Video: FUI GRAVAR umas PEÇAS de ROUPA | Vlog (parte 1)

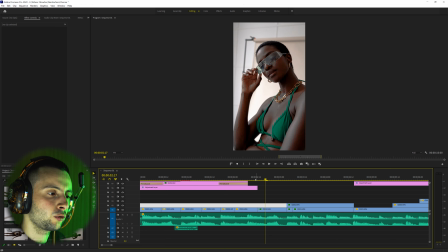248s
Portanto fica estranho, não está para ter certo. Agora reparem como é que fica com o timing.
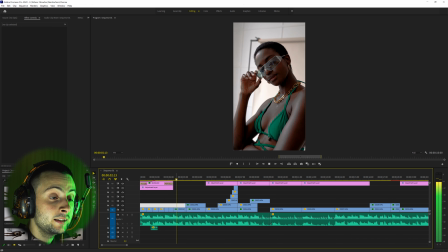256s
Ou seja, com o timing fica muito, mas mesmo muito melhor. Agora, obrigado Premiere por teres parado.
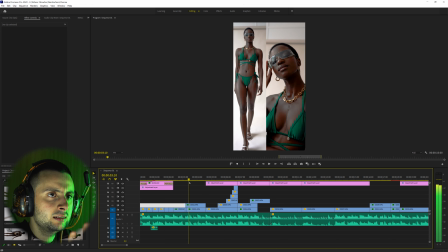262s
Depois fiz este split screen, passei a animação, não fiz nada de, ou seja, aparecer aqui o vídeo assim, de cima, de baixo, ou de baixo para cima, simplesmente fiz logo entrar assim, ok? Porquê? Para deixar o vídeo simples, nada aqui de muitas animações, estão a perceber, portanto, deixei assim algo simples, e para também ficar um bocadinho diferente,
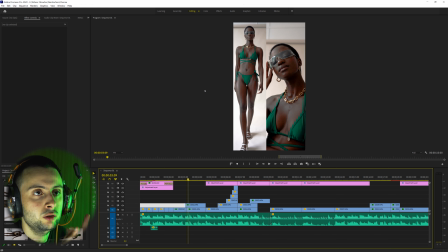281s
para deixar assim, é um bocadinho dinâmico o vídeo, um plano apertado e um plano mais de corpo inteiro,
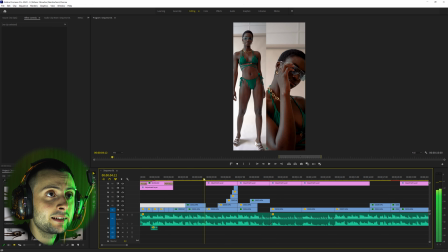287s
ok? Portanto, aqui mais à frente, e também é muito importante aqui eu fazer com que ela, ao terminar o plano, dar-se uma postura, não cortar o movimento, certo? Portanto, ela acaba por aqui, acaba aqui já exatamente a posição dela, portanto, ela mete-se assim e corta, ok?
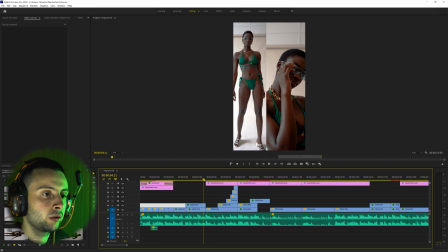307s
Portanto, isto aqui é muito importante para vocês não cortarem o movimento a meio. Agora, mais aqui à frente, eu fiz esta animação,
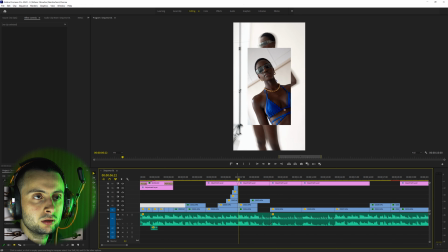313s
deixei basicamente esta animação, parece que é tipo um túnel, ok?
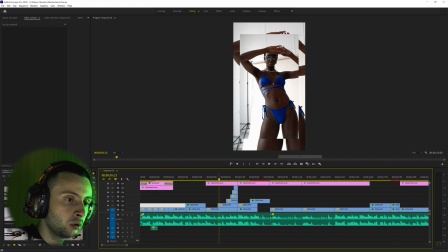321s
E fica giro com o ritmo da música, que é tonunu, tonunu, reparem. Viram? Fica giro, fica giro. E basicamente era colocar o vídeo e copiar e colar,
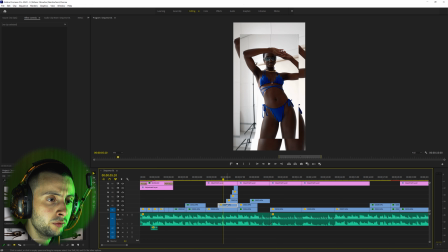334s
ou seja, pegar aqui no vídeo, alt,
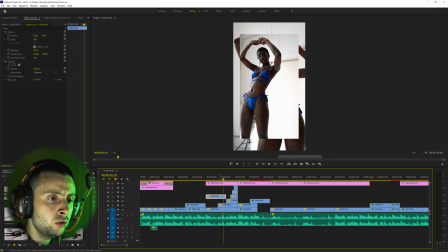337s
e ele copia esse mesmo vídeo. e depois é de ampliar,
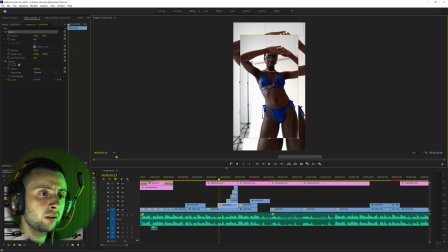343s
ou seja, deixar ele um bocadinho mais pequenino e aí sucessivamente. Depois a seguir vem este, depois a seguir vem este, etc, etc, etc, ok?
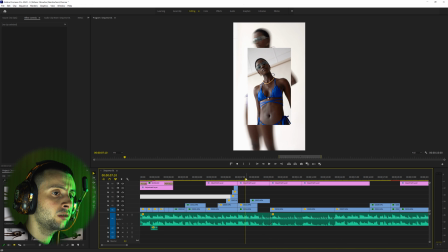352s
Logo a seguir, meti então um plano por trás, ou seja, meti aqui um plano atrás, onde eu peguei na câmera, baixei então o shutter speed, ok? Ou seja, a velocidade do obturador e meti um barra 5, para deixar este look, que vou só desligar para deixar este look assim meio lento, percebem?
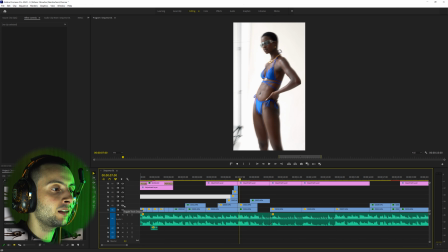371s
O que fica mesmo awesome para então deixar assim um background. Deixam aqui um backgroundzinho para deixar em vez de estar um preto para meter um background e depois meter um vídeo por cima onde eu queria também destacar a modelo.
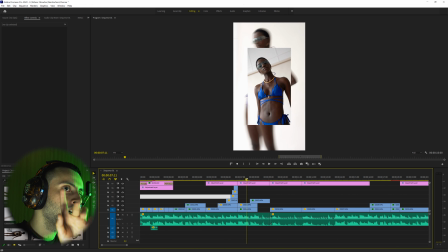385s
No qual esta modelo não está de corpo inteiro, é um plano mais americano e por trás está um plano mais de corpo inteiro dela.
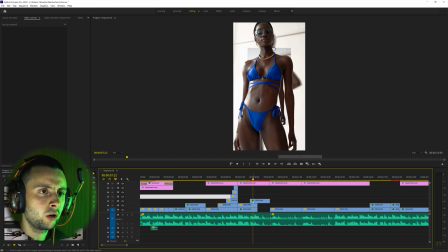393s
E depois fiz esta pequena transição. o nome da utilização esqueci porque é uma luma key
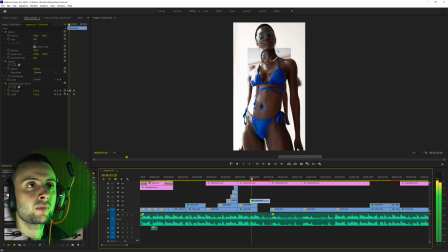400s
então ela aparece assim como se tivesse um
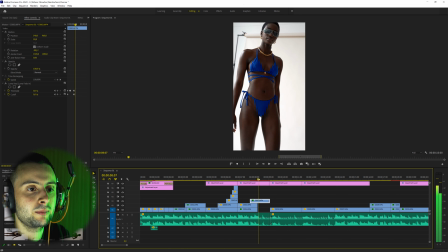405s
fundo transparente e ela entrasse assim a meio e depois fiz assim um fade out rápido ou assim levezinho fica giro
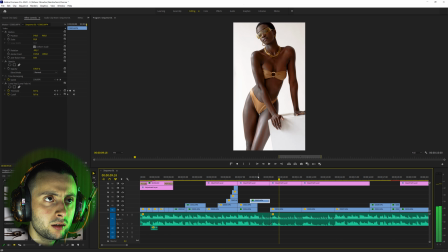419s
e mais a frente Tumba, ok, timing, importante Importante timing
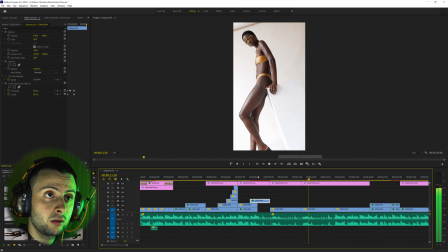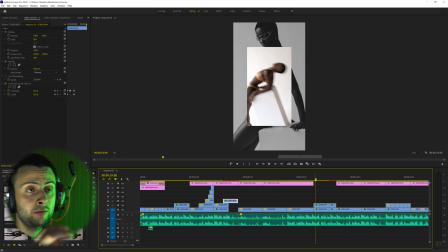430s
Ok, isto também tem a ver Também com os movimentos dela Esta parte, fiz o inverso do anterior Que eu meti a velocidade do octubre 1 barra 5, logo à frente O que tem este arrasto E por trás meti a velocidade normal Estava a trabalhar 1 barra 100 E depois coloquei a preta e
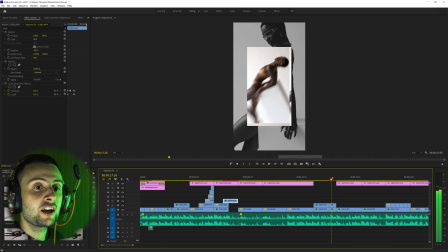448s
branca Fiquei um look também muito giro Ah, esta parte aqui Parece que está encravado Não, não é do primeiro, é mesmo do efeito para deixar assim um look, para ficar um vídeo mais dinânimo,
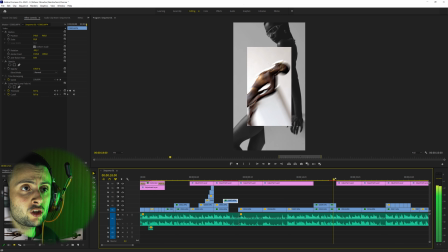461s
não haver só cortes. Ou seja, com isto acaba de ficar também giro, este efeito meio encravado.
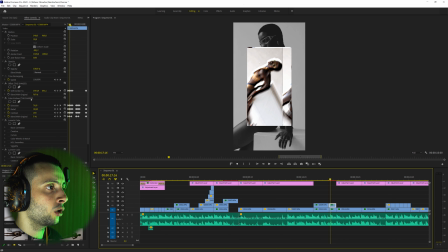469s
Ou seja, foi usado o Offset, o Color Inbus e o Lumetri Color, que é parte da cor.
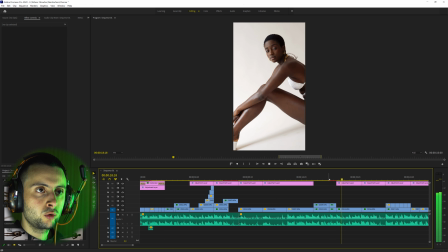476s
Aqui fiz a cor, deixei a cor mais bonitinha.
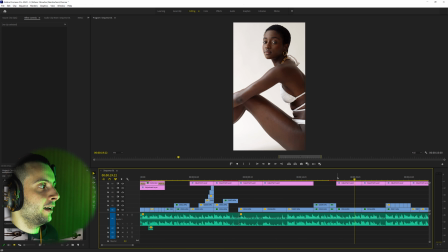481s
Pronto, aqui esta parte é uma das minhas favoritas, aqui não tem segredo, isto não é segredo, no momento das rodagens usei o meu corpo como um estabilizador, onde eu pegava na câmara e eu não era com os braços,
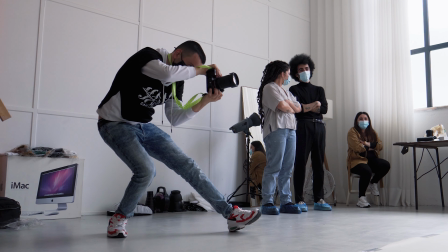497s
era o meu corpo e eu avançava, ou seja, eu pegava na câmara e eu avançava até ela, usava só as minhas pernas e o meu corpo e não os braços porque senão a câmera ia tremer bastante. E com isso, o que é que eu faço?
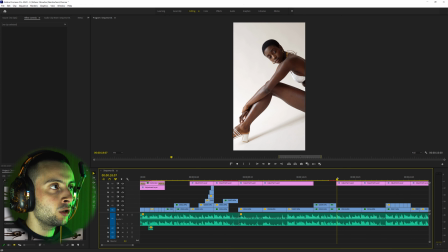509s
Meto um Word Stabilizer, um estabilizador digital. Ok? Então ele faz isto.
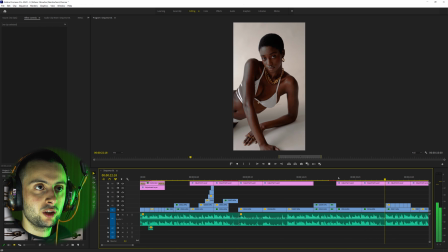515s
Fica mesmo awesome nestes dois. Epá, é muito bacana.
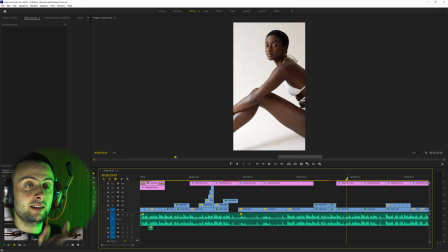519s
É bacana que eu pedi ela para deixar a posse sentada e depois logo a seguir um outro tipo de posse.
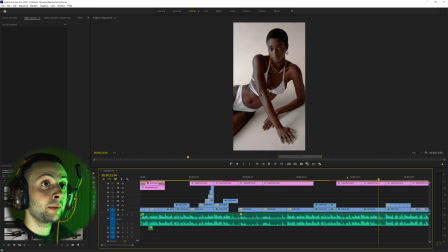526s
Estão a ver? Para destacar não só as peças de roupa, também a própria modelo. Esta fiz o inverso.
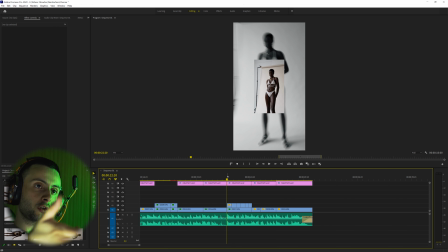532s
Tínhamos inicialmente o Tum-tum-tum-tum-num, ou seja, do maior para os mais pequeninos, agora nós tivemos do pequenino até o maior, ou seja, ampliar, ok? Ampliamos mais e por trás meti um chá, transmitido um barra 5, no qual meti preto e branco, para deixar também isso um bocadinho diferente, ok?
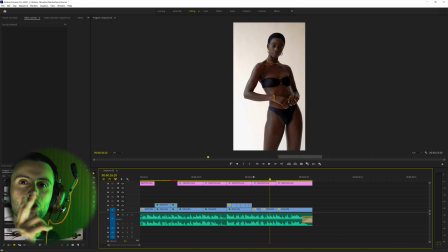549s
Ok, repararam nesta parte? Parece que houve ali duas câmeras, uma no lado direito e a outra no lado esquerdo, viram?
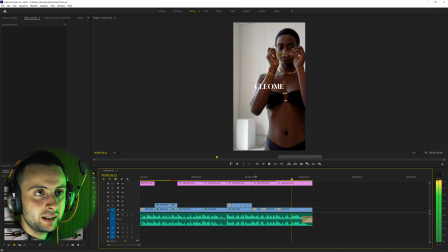558s
O que fica giro. Agora, assim, pronto, termina ela colocando os óculos e a marca. E foi isto, este foi o dia do parte 1, isto é parte 1, ok? Não se esqueçam que isto é a parte 1 e a parte 2 vem a seguir. Não sei quando, mas vem a seguir, não se preocupem. A parte 2 é quando eu fui gravar um videoclipe, está bem? Então esperem para o parte 2. Já sabem, clique no botão vermelho aí em baixo para participar aqui da sua família, correto? E se gostaste deste conteúdo diferente, deixe o teu like que ajuda-me bastante, para também certificar, também comenta, ok? Para ter mesmo a certeza e agradeço muito. E está aí o meu Instagram a passar, se quiseres ver mais coisas sobre mim. E portanto é isso. Então é, muitas horas para vocês. Fica bem e até à próxima. Olha a parte 2.